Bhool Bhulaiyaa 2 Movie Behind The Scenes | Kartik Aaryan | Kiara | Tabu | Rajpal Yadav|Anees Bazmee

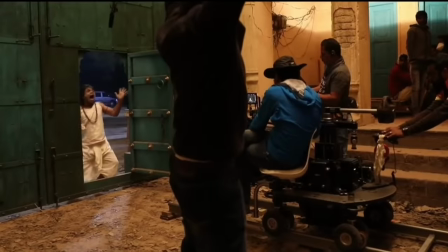0:01 केजीएफ चैप्टर 2 के बाद अब सिनेमाघरों में भूल भुलैया 2 धमाल मचा रही है।
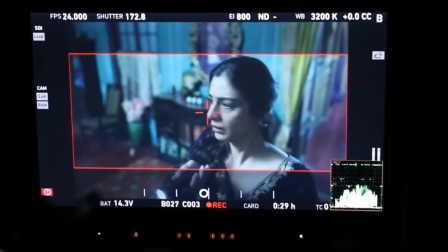0:06 भूल भुलैया 2 एक ऐसी फिल्म है जिसमें VFX यानी ग्रीन बैकग्राउंड के आगे का सीन ना के बराबर है,
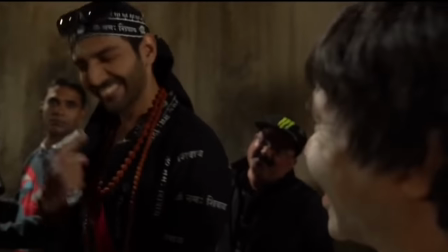0:13 या यूं कहें कि है ही नहीं। इस फिल्म के लिए फिल्म मेकर्स ने लगभग 99% लोकेशंस ओरिजिनल रखे हैं।
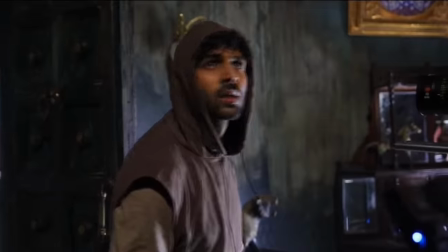0:21 ऐसा नहीं है कि विजुअल्स यूज नहीं किए गए हैं। भूत को ज्यादा भड़कीला और डरावना दिखाने के लिए ऐसा किया गया है। इस फिल्म को देखते वक्त आप भी डर जाओगे, क्योंकि डायरेक्शन के साथ साथ एनिमेशन इफेक्ट भी इस फिल्म में कमाल का है।
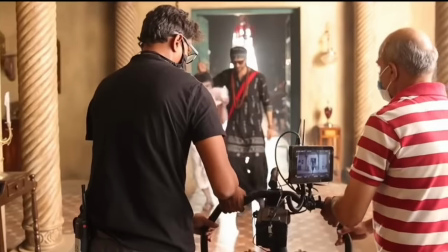0:37 मैं आपको बता दूं कि भूल भुलैया के पहले सीक्वेंस को प्रियदर्शन जी का डायरेक्शन था, जो कि एक मजे हुए कॉमेडी डायरेक्टर हैं।
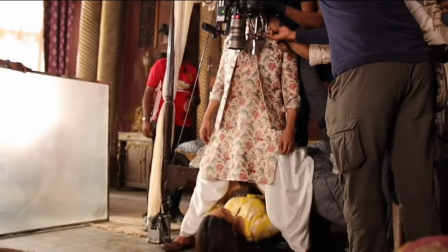0:44 बट इस बार हमें सीक्वल के नाम पर केवल फिल्म का टाइटल मिला है और कुछ छोटे मोटे कास्ट ही देखने को मिले हैं,
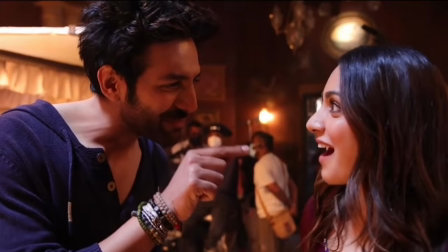0:52 जो कि रिपीटेटिव है, क्योंकि भूल भुलैया 2 में नए कास्ट के साथ साथ डायरेक्टर भी बदला गया है।
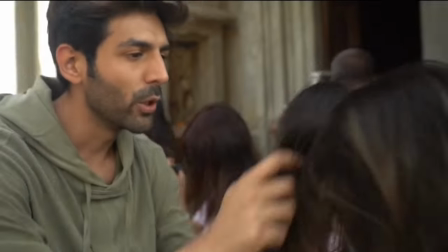0:58 अब की बार अनीस बाजमी ने इसे निर्देशन दिया है एंड उन्होंने इससे पहले रेडी और वेलकम जैसी हिट फिल्में भी बनाई है।
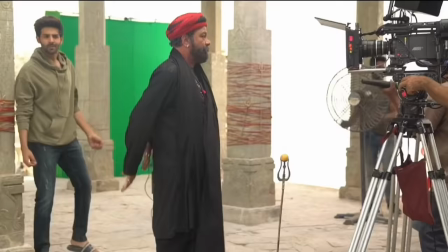1:06 भूल भुलैया 2 की शूटिंग 9 अक्टूबर 2019 से स्टार्ट कर दी गई थी।
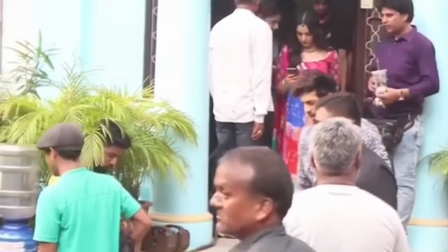1:10 इस फिल्म का यह सबसे पहला शूट है या एक सॉन्ग के लिए यहाँ पे शूटिंग की जा रही है।
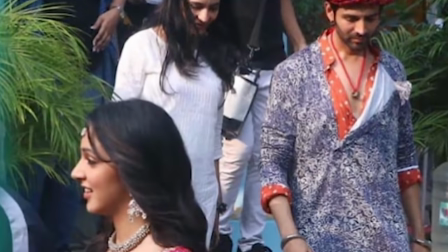1:16 उन्हें अक्टूबर 2019 में इस पोशाक में देखा गया था, जो कि मुंबई फिल्म सिटी का ही आसपास का लोकेशन है,
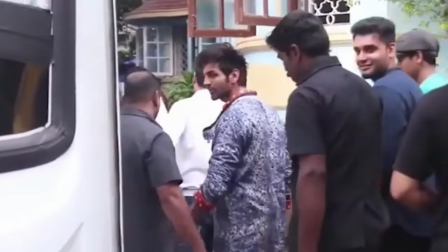1:23 और उसी ड्यूरेशन में वहां पर सॉन्ग शूट करा गया था।
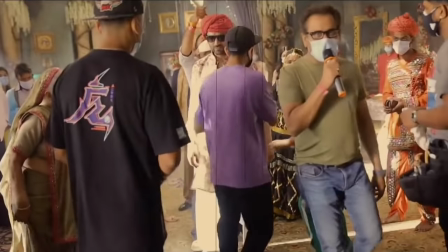1:27 तो देखिए, मेनली इस फिल्म की शूटिंग जयपुर, लखनऊ, मुंबई और हिमाचल प्रदेश में हुई है।
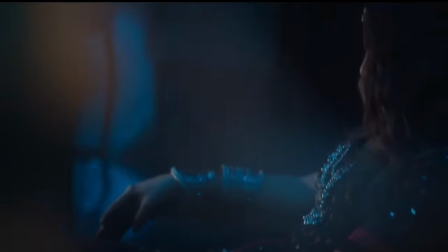1:33 इसी जगह पर मंजुलिका को रिकॉर्ड किया जा रहा है। बैकग्राउंड में लाइटनिंग इफेक्ट दिखाने के लिए बड़े बड़े बल्ब्स भी लगाए गए थे
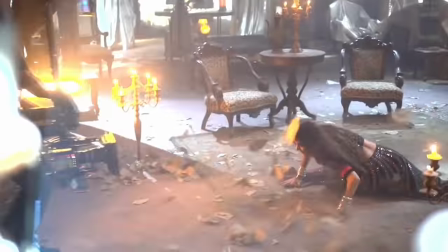1:41 एंड इस जगह पर क्लोजअप शॉट लेने के लिए कैमरामैन मोशन में
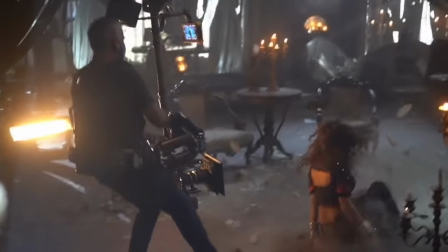1:46 मंजुलिका को रिकॉर्ड करते हुए नजर आ रहे हैं एंड वहीं तब्बू जी के आसपास सूखे
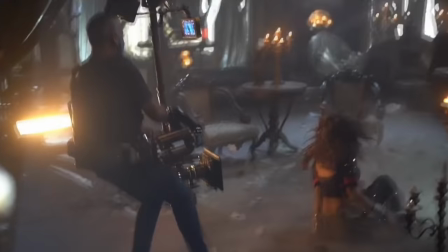1:51 पत्तियों को बिखेरा गया है और फिर उसके पीछे फैन की जोरदार हवा
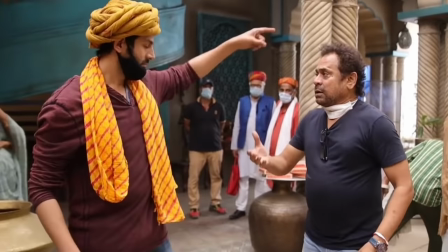1:55 चलाई गई ताकि शॉट नेचुरल लगे। भूल भुलैया 2 में किए गए काम के लिए अनीस बाजमी को काफी सराहना मिली है।
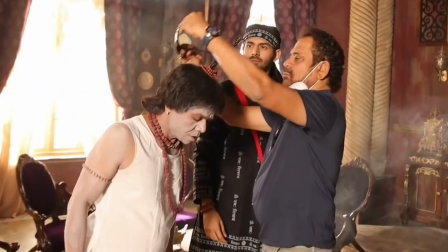2:03 आप उनके हार्डवर्क को यहाँ देख रहे हो। वह एक एक रोल को एक्सप्रेशन के साथ अपने एक्टर को समझा रहे हैं एंड किसी भी
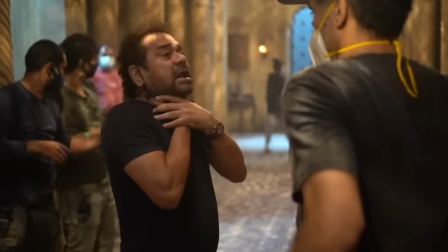2:10 सीन को शूट करने से पहले वह खुद करके बताते हुए भी आप यहां उनको देख सकते हो।
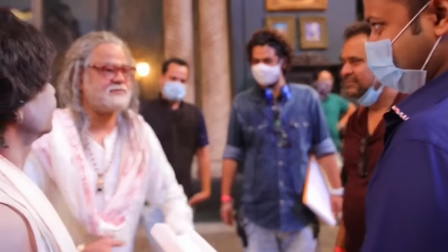2:17 पिछली बार की तरह इस फिल्म में भी छोटे पंडित के तौर पर राजपाल यादव को लिया गया है।
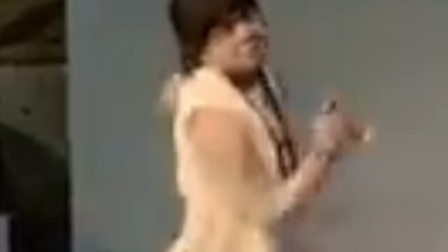2:22 यहां उनकी एक्टिंग आप देख रहे हो। फिल्म की शूटिंग से पहले उन्हें उनके कैरेक्टर में ढालने के लिए ऐसा किया जा रहा है।
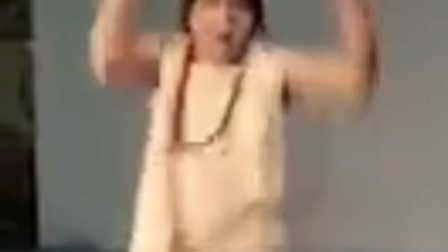2:28 यह उनके कास्टिंग का सीन है। यह फिल्म सिटी के एक स्टूडियो में ही फिल्माया गया है इस वाले कास्टिंग सीक्वेंस को।
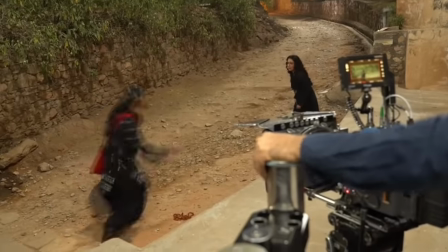2:38 फिल्म में दिखाए जाने वाले ये लोकेशन राजस्थान के जयपुर में स्थित सामोद गांव का है।
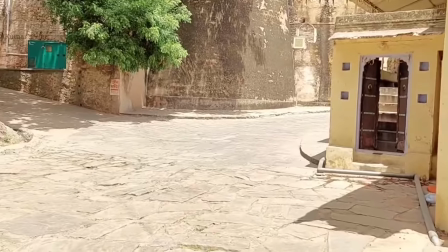2:43 यहां पर सामोद पैलेस है। इसी जगह पर मूवी का यह वाला सीन शूट हुआ था। इस जगह पर फिल्म का एक हॉरर सीन भी है।
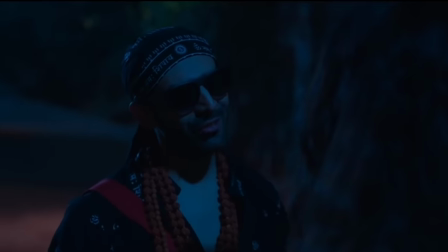2:50 यहां पर पैर मुड़ने वाला सीन हमें देखने को मिला था, तो इस सीन को यहां सामोद पैलेस के इस लोकेशन पर नाइट
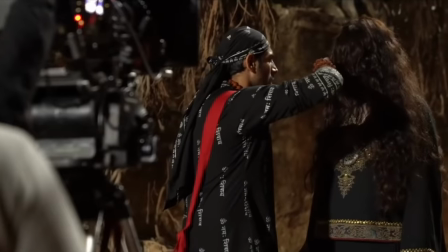2:58 में शूट करा गया था एंड आप इसी सीन को शूट होते हुए भी देख रहे हो। फिल्म में यह डरा देने वाला सीन ऐसा लगता है कि यह बिल्कुल रियल है,
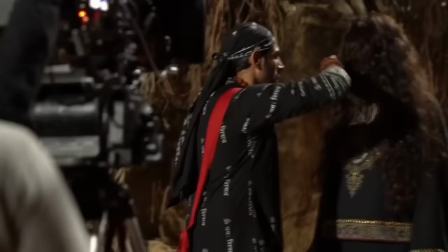3:07 बट आप देख रहे हो कि उसे रिकॉर्डिंग करने के लिए कैमरामैन क्लोजअप
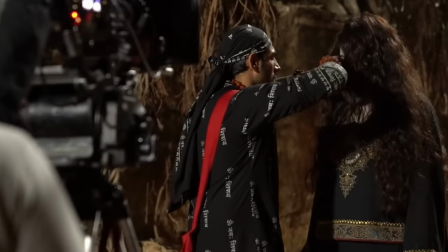3:13 से उसकी शॉट ले रहा है एंड इसके अलावा एडिटिंग के वक्त उनमें एनिमेशन
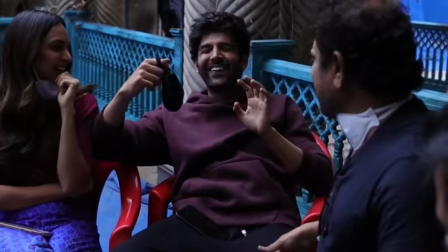3:17 ऐड कर दिया जाता है ताकि और भी इफेक्टिव लग सके एंड आप
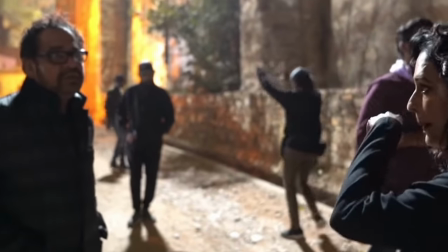3:22 सिनेमाघरों में डरे ये सीन देखकर, और यकीनन आप डरे भी होंगे।
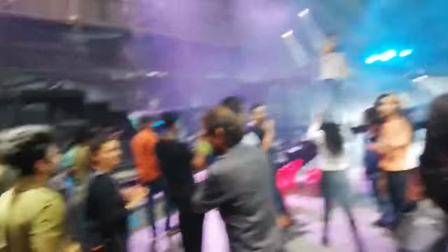3:28 यह सीन भूल भुलैया 2 फिल्म के टाइटल ट्रैक के शूटिंग का है।
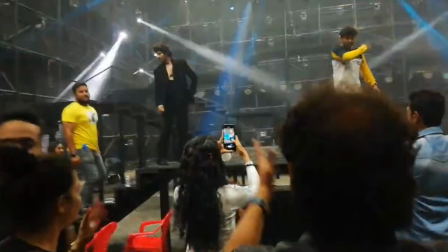3:31 इसकी शूटिंग फिल्म के स्टार्टिंग में ही कर लिया गया था, क्योंकि फिल्म के मोशन पिक्चर और प्रोमो में इसका यूज होना था।
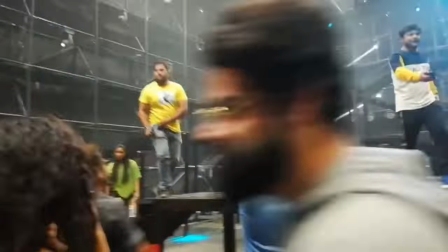3:37 तो बेसिकली यह सीन 22 अक्टूबर 2019 का है। यहां देख रहे हो कि फिल्म के सेट पर कार्तिक आर्यन ने अपना बर्थडे भी मनाया था।
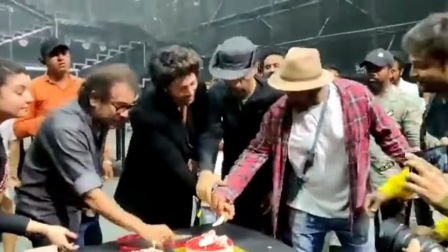3:46 उन्होंने डायरेक्टर और क्रू मेंबर्स के साथ बर्थडे केक काटा और सेलिब्रेट किया एंड आप जो यह लोकेशन देख रहे हो यहाँ जहाँ पे टाइटल ट्रैक शूट हुआ था,
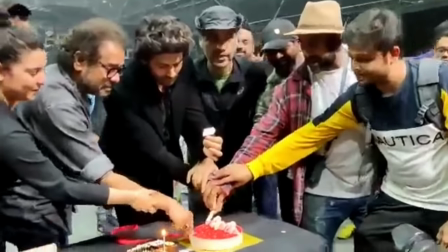3:55 यह बेसिकली मुंबई फिल्म सिटी के एक स्टूडियो का सीन है।